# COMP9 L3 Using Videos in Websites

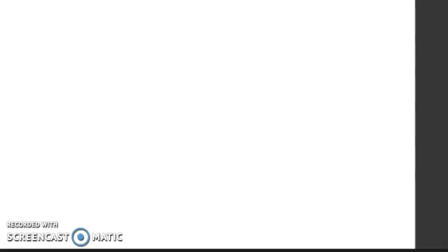Good day, learners. Previously, we talked about how to compose great images by knowing what are the rules of composition and the elements.
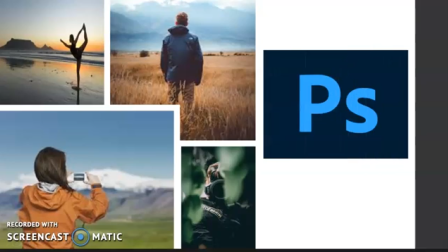And you also learned how you can still beautify those pictures by using the basic photo editing applications like Adobe Photoshop.
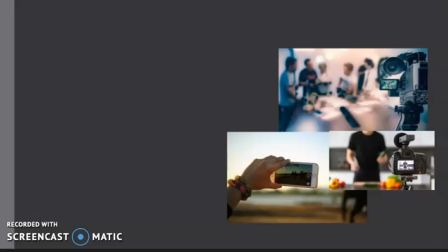Aside from images, you can also use videos as your website content.
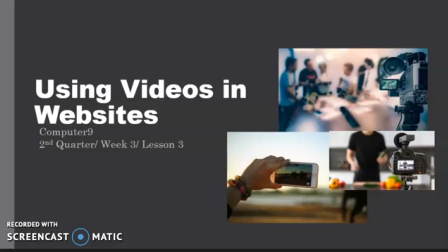So in this lesson, let me share with you what makes a video a great hit among its audience and what are the essentials in creating web-friendly video.
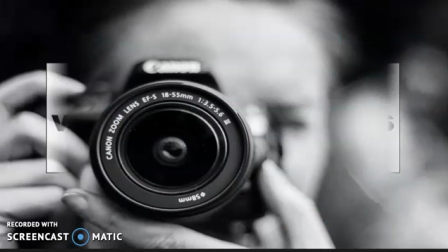Let's begin. So what is the role of video in the success of a website?
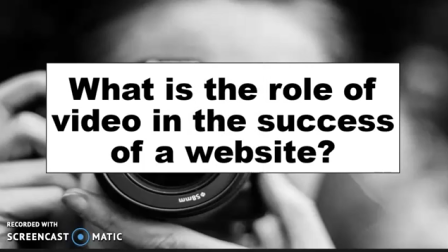Over the years, video production has evolved not only to be confined on commercial production of films and programs. One of the results of this development is the use of videos in website as its main contents.
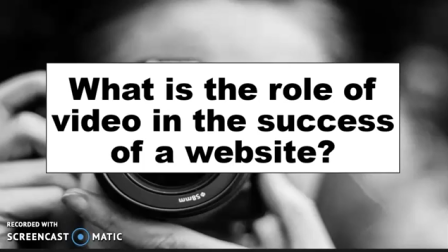Now, let us learn what are the role of video in the success of a website.
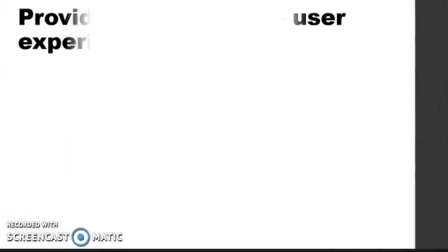First, videos provide an interactive user experience.
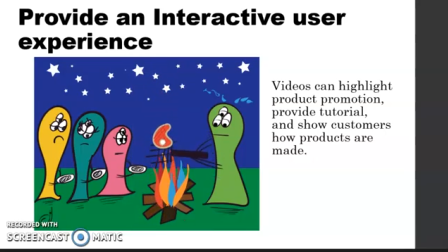For example, using a video, the e-commerce websites can highlight product promotion, provide tutorial, and show customers how products are made. Thus, this will lead to the second role of videos in the success of a website.
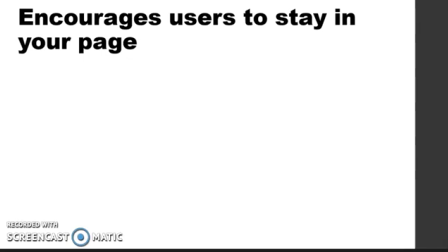Now, by watching the video, it encourages users to stay longer on your page.
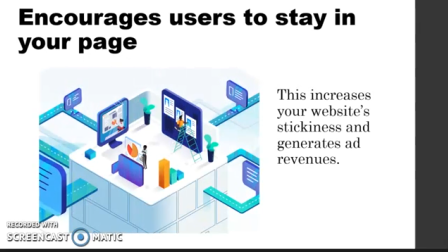This increases your website stickiness and generates ad revenues.
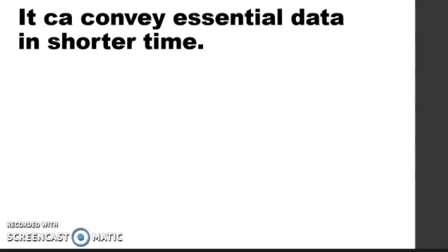Next, videos can convey more essential data in a shorter time.
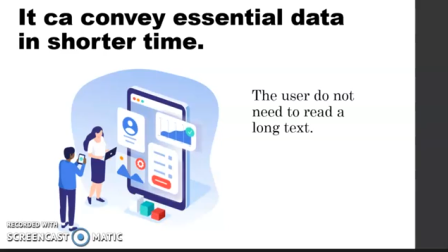The user do not need to read a long text and jump from one page to another. The video does it for them conveniently.
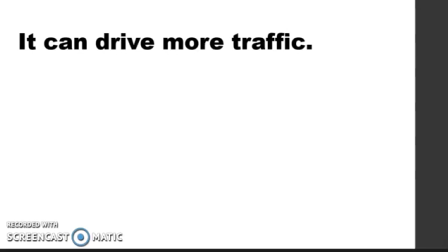And lastly, it can drive more traffic. In this manner, since it is convenient,
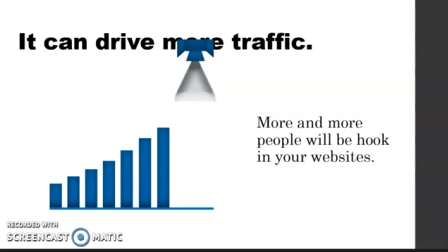videos can drive more traffic, meaning more and more people will be hooked in your websites. The good thing is that search engines offer video as part of the integrated research results with proper keywords used.
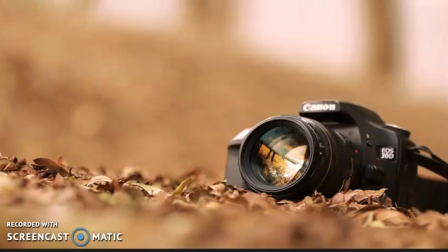So now, before you start rolling that camera to shoot,
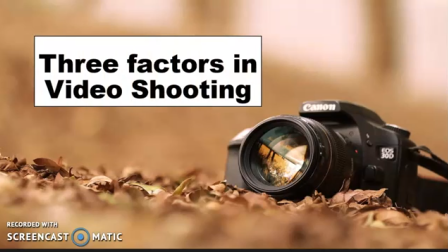there are 3 factors you need to know or to consider when creating a perfect camera angle: the framing or the length of shot, the angle of the shot, and the movement involved. Taking a video is not different from taking a still picture.
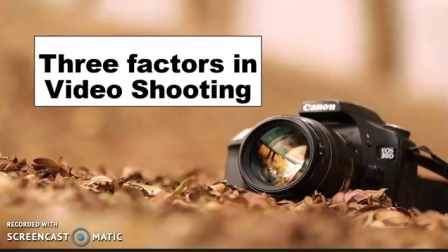So the rules of composition in digital photography can also be adapted when shooting a video.
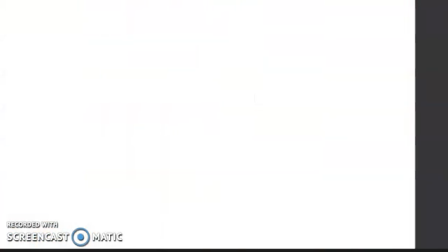But let me show you what are those 3 factors. First, we have the camera shots.
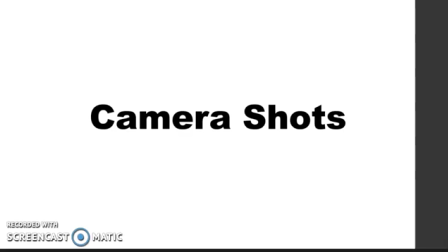Now, this draws attention to the subject of the image. It is better to study everything that is in the foreground or background of the subject to help you decide what to include and exclude from your video.
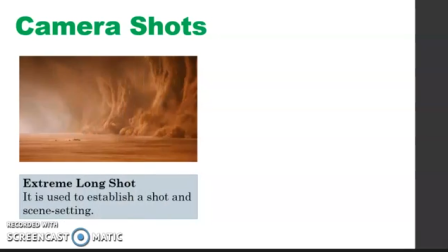First, camera shot is the extreme long shot. It is used to establish a shot and a scene setting. Now, it gives a general impression rather than specific information. It is used to establish a shot and a scene setting.
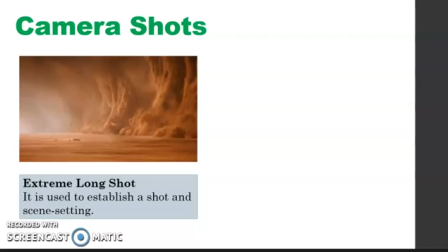Basically, extreme long shot make your subject appear small against their location. You can use an extreme long shot to make your subject feel distant or unfamiliar.